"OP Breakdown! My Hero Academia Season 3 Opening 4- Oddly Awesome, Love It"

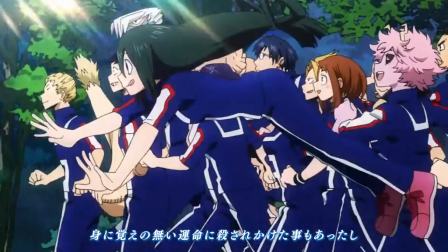This one is a full movement shot, and not only that, it's a movement shot that's constantly updating.
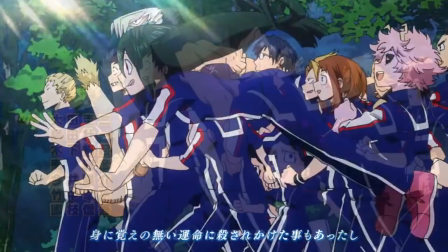If you look at Mineta, he's kind of looking like he's gonna fall behind, and he sees a girl show up, so he's happy.
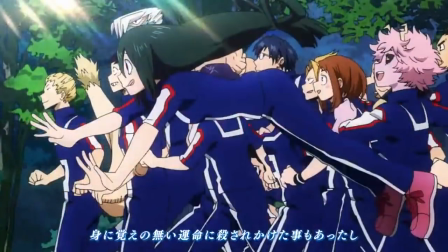Then you have the introduction of the other girls popping in, like Suyu and Momo. Overall, pretty good way of, I guess, showcasing so far the class 1A peeps. Just it's a lot more dynamic than what we've gotten in the past.
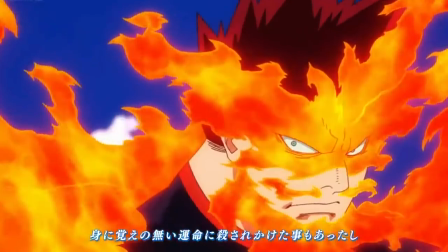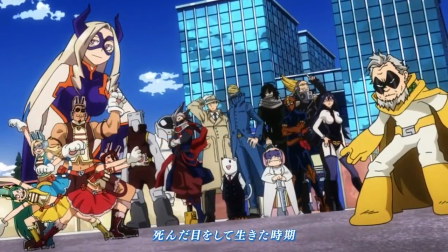Here we have another group shot that's been present in past openings. Usually it would be the shot of the teachers, but here we can see that there's a few more heroes getting involved. So again, a callback to an old opening, but it's got a few new elements to keep you interested.
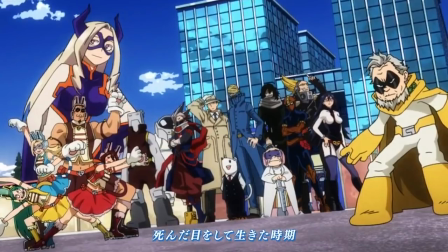We have the inclusion of Gran Torino, the Pussycats, Mount Lady. We got Edge Shot there as well, and Best Jeanist, along with Kamui Woods. We also have All Might's detective friend in this shot as well, which tells you this is going to be most likely the people who are going to be associated with that side of the plot revolving around the pro heroes.
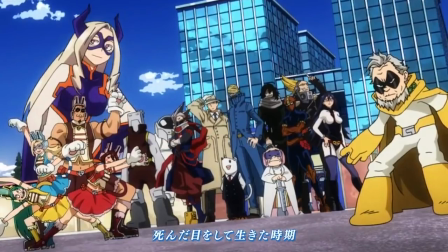So these are the people who are going to be kind of in play for this aspect of the season. So you could look forward to it, because there's a few characters here that you may not have ever seen before. So that'll be pretty awesome. Also, special note, Endeavor was featured here, but Endeavor's a stan. He's kind of a loner, so it makes sense that he's not actually in the group shot.
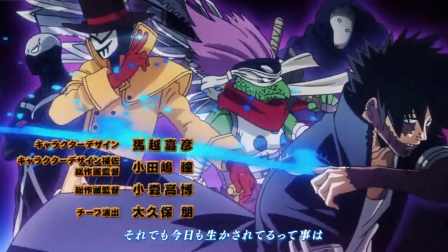And here's the shot of our wonderful villains. As you can note, Shigaraki isn't there, and if you have been following the teasers, you will also see that a few other villains aren't featured. What does that say? Well, nothing super conclusive.
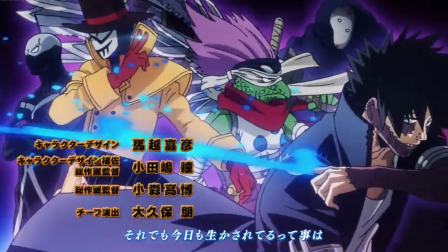Their choice of who they put in this sequence, you could say these are the villains that are going to have the most impact this season, but because of who they included and who they excluded in this particular shot, I think this is just a matter of just the people who look the coolest and most likely are going to have the most scenes for the season.
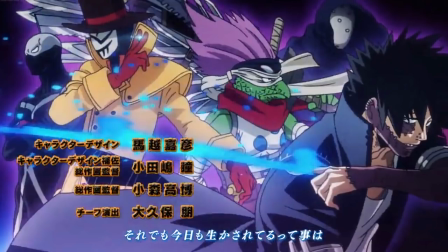Mind you, we're about to get a really cool sequence with Toga right after this shot, and guys, let me tell you, that sequence is amazing. It's one of the money shots for this, for sure.
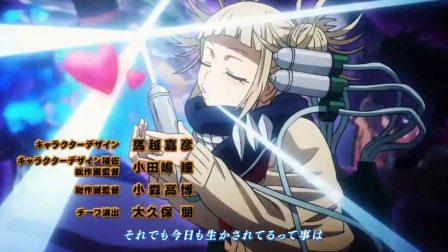Okay, so when I was first watching the opening, the Toga shot is the one that just really blew me away, only because of how fluid it seemed. And so when I go into the video editor and I'm doing the breakdown, like, guys, she's moving every 2 frames, and she's having some pretty drastic movements across 2 frames.
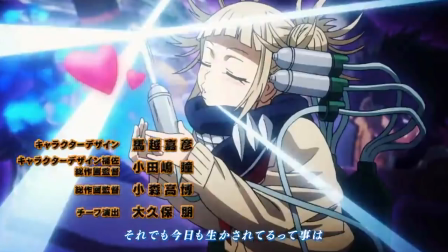And mind you, from what I've seen whenever I'm editing anime or whenever I'm editing things for videos, the animation changes at every 2 frames, so it stays for 1 frame on screen before it changes to another frame. Anyway, Toga's sequence here works out to be pretty freaking fluid. And did you see that there was a heart that showed up halfway through this?
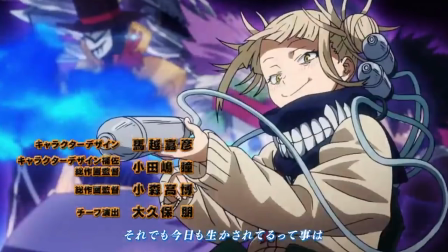Like, actually, look at her face. So I'm going to show you a sequence of pictures, and you'll see all the facial expressions that they put in for her.
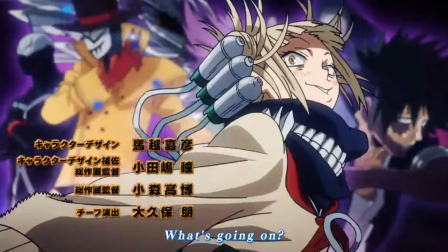And this all happens in the span of less than 40 frames. Alright, that's pretty freaking impressive.
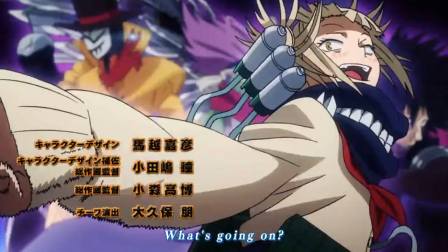It's one of the money shots, I think. Like, they put a lot of effort into Toga for this sequence.
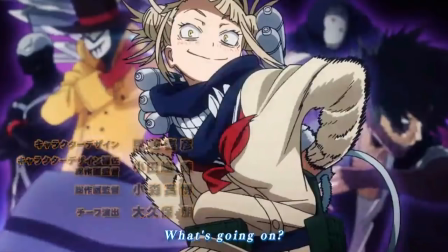And it really works out. Like, the fluidity, I really like it.
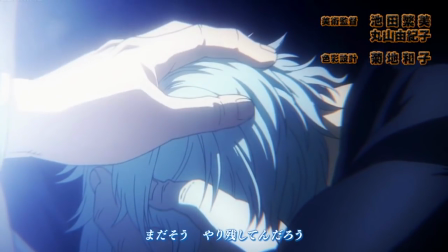Okay, so this sequence is also pretty lazy, technically,
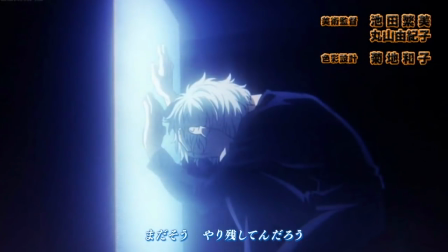but it has so much meaning that I can't help but give it the points for this, right? So for this sequence, what's really cool here, right? You have Shigaraki in a pose that's very submissive. It's a very submissive pose. You can see that there's some desperation in it.
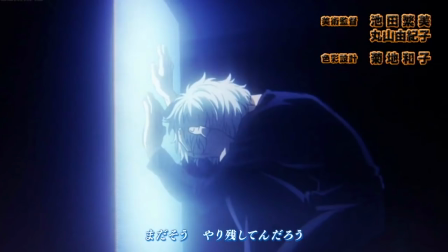You can see that he really looks up to the guy that's on the other side of the screen. And we also see that from the screen, Shigaraki, that guy that's on the other side of the screen, is his light. It's his hope, pretty much. Also from his pose, he's very devoted to this person, and without this person, he will most likely be lost. That's, what we can get away from this whole little sequence.
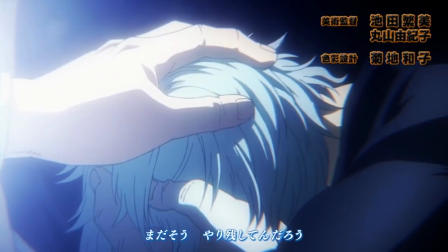Now, the hand reaching across the screen, well, you could easily think what this is going to be. If you thought about it, well, it probably means that for this season, the guy across the screen is going to be overcoming the boundary, and he's going to actually be reaching out to Shigaraki. So, pretty neat.